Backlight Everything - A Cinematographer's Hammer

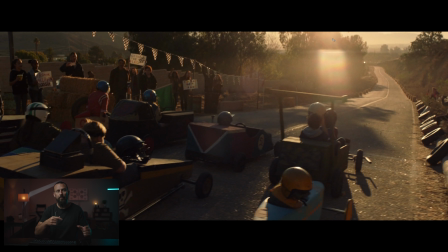244s
So, sun just out of the shot and you can get there on the day or sorry, on the tech scout, you get there, you bring out Artemis, you bring out Sunseeker and you line it up and you go, okay, the sun is going to be just out of frame at whatever time this is. Let's say this is four o'clock.
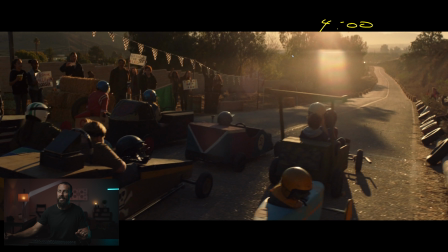259s
So let's be turning over here, 315, and then we'll just roll all the way until four o'clock. All right, so you got 45 minutes to get the move down. You got some time just in case we want to shuffle kids around. If the agent or the client doesn't like the look of this kid or doesn't like the look of the helmet or the go-kart or whatever,
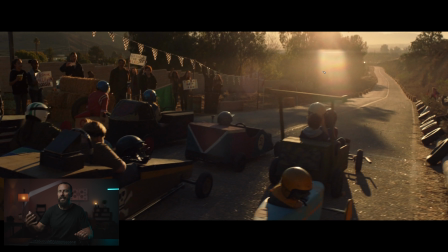277s
you're thinking ahead going, there's probably going to be some changes and then line up the shot and everything like So, you're buying yourself a little bit of time here. Everything backlit, get those little edges. But if they're racing this way, and we've already established that they're going down this road, they're going to be frontlit. And we want, in the boards that we're looking at, there's a bunch of, you know, front-on shots.
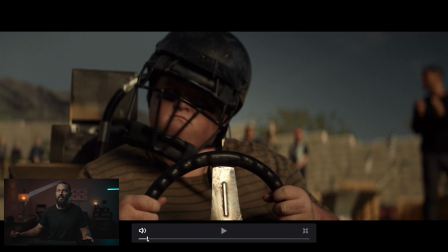297s
And those front-on shots, if we scroll through, like this, this kid is in line, or he's at the start line, right?
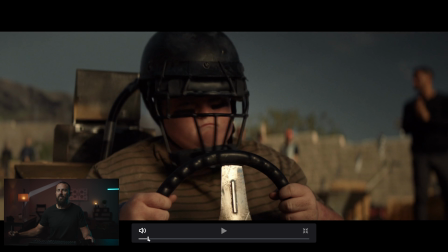302s
The race hasn't started yet. We go from there to, like, this look. But look at how soft this light is, right? Look at the transition from light over here, across his face, to shadow over here. Look at how soft that shadow is there. This is not hard front-lit, right? Like, this guy in the background is hard front-lit.
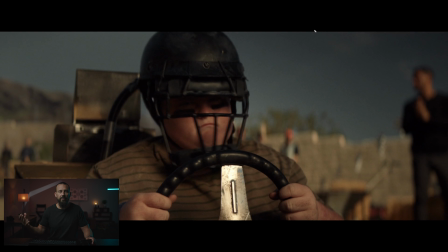322s
So, what's going on here is Patrick's just saying, well, who cares? Like, let's just... Because we can't see the ground here, let's soften off the sunlight coming this way. Let's put a big neg over here and make it dark. It hasn't gone too crazy, though, because there's not too much crunch.
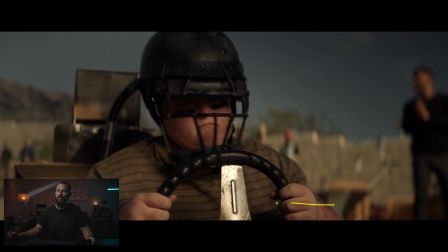339s
Like if you look across his hands, it's pretty even exposure across his hands from left to right. So you haven't got the, you know, it's not a big 20 by right next to him, creating really deep shadows.
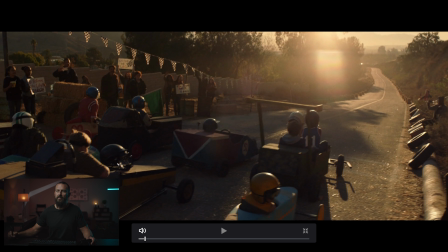350s
But if you go back to the wide, let's see, this looks like this kid, right? So magically from one frame to the next, his helmet just gets popped on. And look at how harsh this is, right?
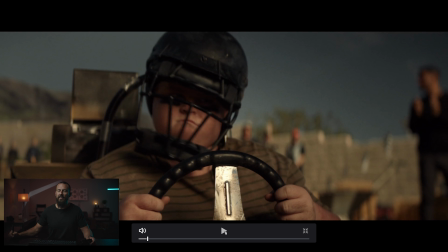362s
Harsh backlight is okay. Harsh front light, not as good, right? So, you want to come back here,
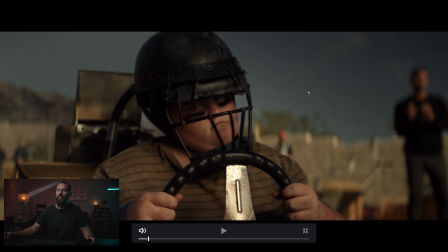367s
and the thing you've got to be careful for when you're going to do this softening routine as you're going on closer shots is you don't want to be able to see the ground. Because if you can see the ground, then the trick is up. Because you'll be able to see the exposure difference between where the frame of whatever this is,
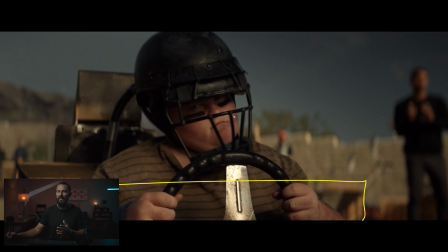386s
whether this is quarter grid, it looks stronger than like a highlight or something like that, or a half soft frost. So, you're going to be able to see the difference on the ground. You'll be able to see the shadow of the frame. which sometimes like if you're doing uh what am i thinking of something like ncis uh
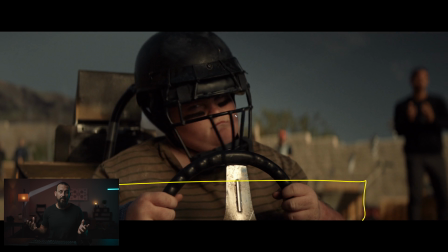401s
los angeles or ncis or one of those things where people don't really care i don't know if they don't care or they just just through sheer scheduling they have to sometimes just leave those frames in a lot of times you'll see people on overhead frames or frames like this where
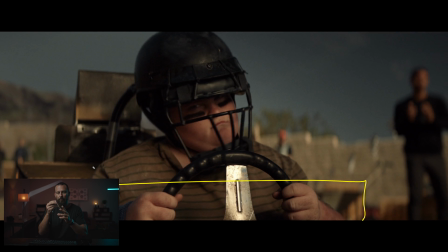415s
you might see the ground on a wider shot you'll put a little bit of like branch or camo on the sides of it so it makes it blend in a little bit easier but a lot of times you'll just see the hard edge of the frame and and that will tell you, oh, they're just softening off the light here. So, here, because we don't see the ground, there really is no giveaway, and nobody would ever be able to tell.
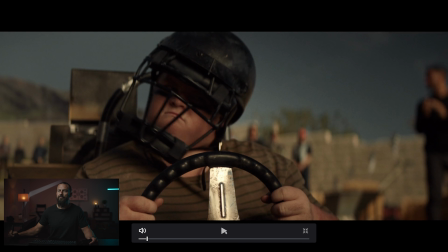433s
Going from this to softened light, no one's ever going to tell. Same thing with this kid.
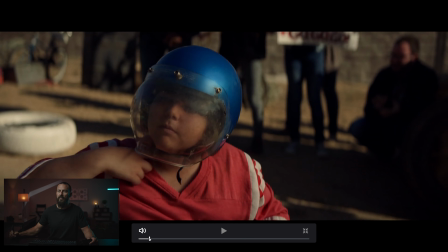438s
Well, this one, you can't actually see the ground, right? So, look at the exposure.
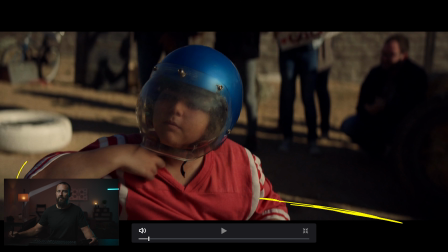442s
First of all, this is probably the frame right in here, which, this looks like it might be the go-kart, but this thing is probably the hard frame. This guy is getting hit with hard light. This is what hard light looks like. This is not what hard light looks like.
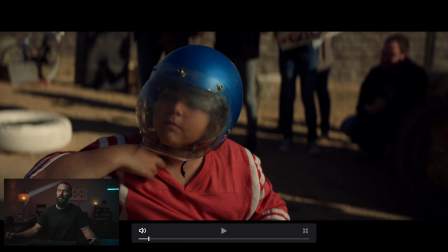458s
And here, oh, it's reflective. It's gonna be a problem. Well, not if you put dulling spray on it. Just spray it. You got that spray, by the way. International spraying. You just spray it with some dulling spray and you get rid of your giant frame in there.
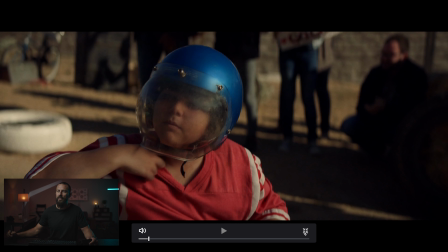475s
And you can see just how hot it is back there. But if we come out, let's see if we come out altogether. Come out of here.
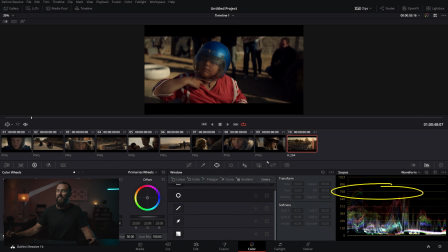481s
Again, look at much like the last time we did one of these breakdowns, this white thing here barely getting up there, right? It's nowhere near up the top there, nowhere near clipping. And this guy, what is he going to be at?
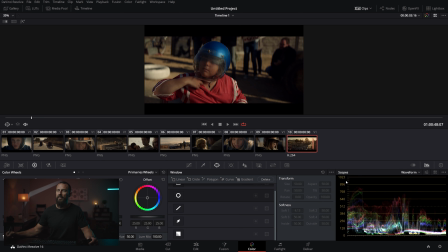494s
Like this somewhere in there, right? Really, really low levels. Let's go back to the big screen. Come on, big screen. There we go.
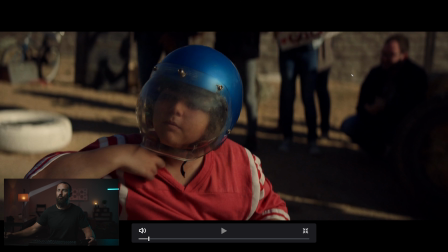506s
Okay, so really, really low levels. and again, really, really soft because it's front lit. If we're going to front light, might as well make it soft and make it somewhat pleasing. And then you can always, again, bring in the neg and then you decide the contrast that you like.
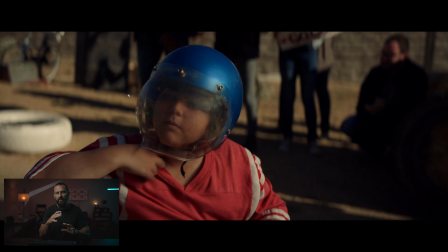520s
You decide how deep into the shadows you can go. And if you're there on set and you want to make sure everything is hunky-dory and you don't want to use false color because you're too cool, you can always just, again, take a meter reading and figure it out and then go in the shadows here, take a meter reading there. And you're probably going to want this and this on the meters closer than these two ratios, right?
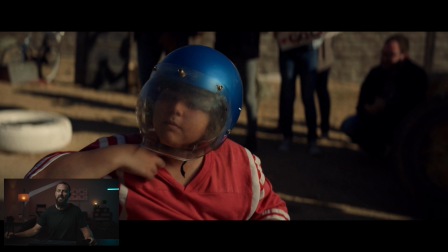540s
Because this is really hot sun and we're trying to avoid that. Not only are we avoiding the harsh shadows, but just the contrast difference as well, because we want to bring those values closer together so that the fall off is more natural. Well, not more natural because this is really natural, but more pleasing, I should say, right?
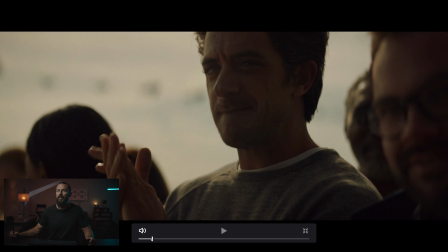556s
More pleasing is the word. Okay, so from there, then we go to dad along the sidelines, right? Proud dad. He, son, I mean, and this is classic framework stuff, and this is classic framework where choose your own contrast levels, right? Like, choose your own adventure books, if you were born in the 80s.
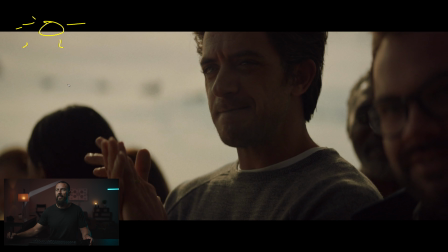576s
This sun is out of the shot, and then, well, it should be over here, right? Sun over here, and you can tell because it's down here on him, down here on his fingers. And then what's happening here is that if we want more level, right?
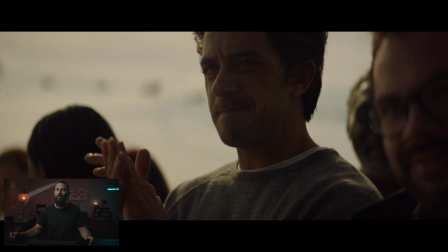593s
Say we want this over here. Well, all we're going to do is, well, there's actually a few different ways here we could do it. So, you got direct sun, right? But let's say you don't live in an area where there's nice, softer sun.
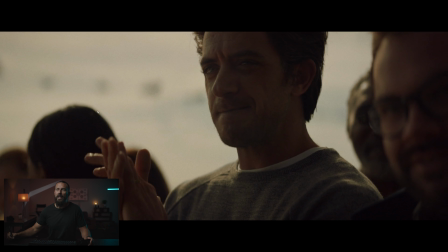608s
Say you're in Australia, right? Harsh. It is going to beat down on top of you. You're going to have to do a few different things to this image to make it look like this. Number one, you're going to have to get the position of the sun right, for sure. Position of the sun, most important thing. Out of the frame, right? Because if it's here, well now you cannot do our little tricks of balancing exposure because this is going to be so hot and the whole sky is going to be
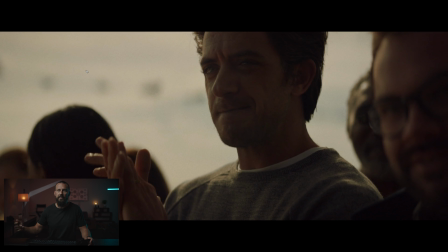627s
all blown out you know even if you're working with 14 stops of dynamic range it's still going to be really really hard to balance a sun in the middle of the frame with a face right and even though we're keeping things way way low let's go back here and look
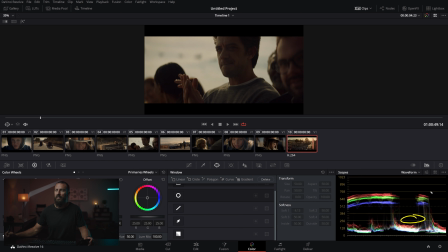641s
where is he he is this chasm down here of darkness the sky look at how low the sky levels are it's a sunny day we just saw that it was a bright sunny day and this is really really low and really really warm look at how warm that is you know this is we're going for warmth here
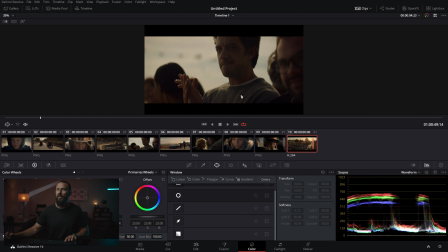659s
from so if we go back let's go back to the big one let's see come on big one there we go
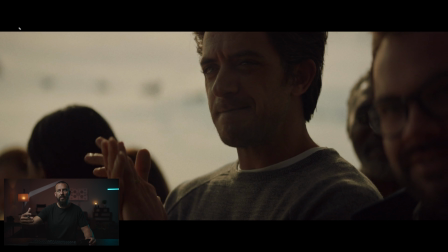667s
so if we're talking framework exterior especially on something like this a close-up we'll just talk about the lighting first of all and the schedule again we can do this this could be in the morning time because we can't see the ground these are the ones you look at in the boards and
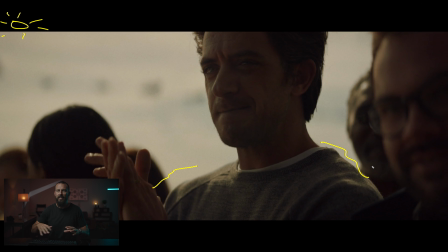681s
go okay because it's so compact we can shift this to later in the day this can be a completely different location on a completely different day as long as it's behind him it will match with the stuff from the previous wide and we know the contrast levels that we're after so we're matching
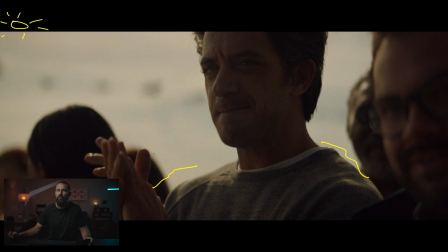694s
the contrast um so as long as you get that you're okay right you don't see any ground you see nothing we we can soften the hell out of this thing because we are so tight. So let's imagine that this is not like a, there's not a high cloud.
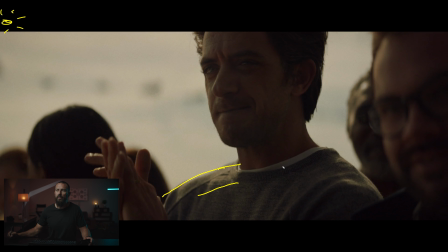707s
We're gonna have to soften it off because this level of shadow, right, on the shoulder, which is, this is also sort of coming from nowhere. Maybe it's over here, the sun, right? And it's just backlighting him.
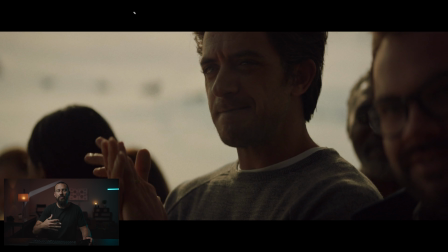721s
So that's why you're getting this other shoulder. But if it is just a full sun and it's a bright sunny day, you're gonna have to soften this off to make it look like this. So, what you would do in this situation where you're so tight, you could get away with a 12x12, maybe even smaller than a 12x12, depending on the lens that you're on.
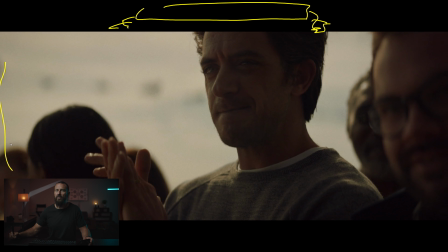736s
You put a 12x12, you put the stands on either side of the image, stand over here, stand over here.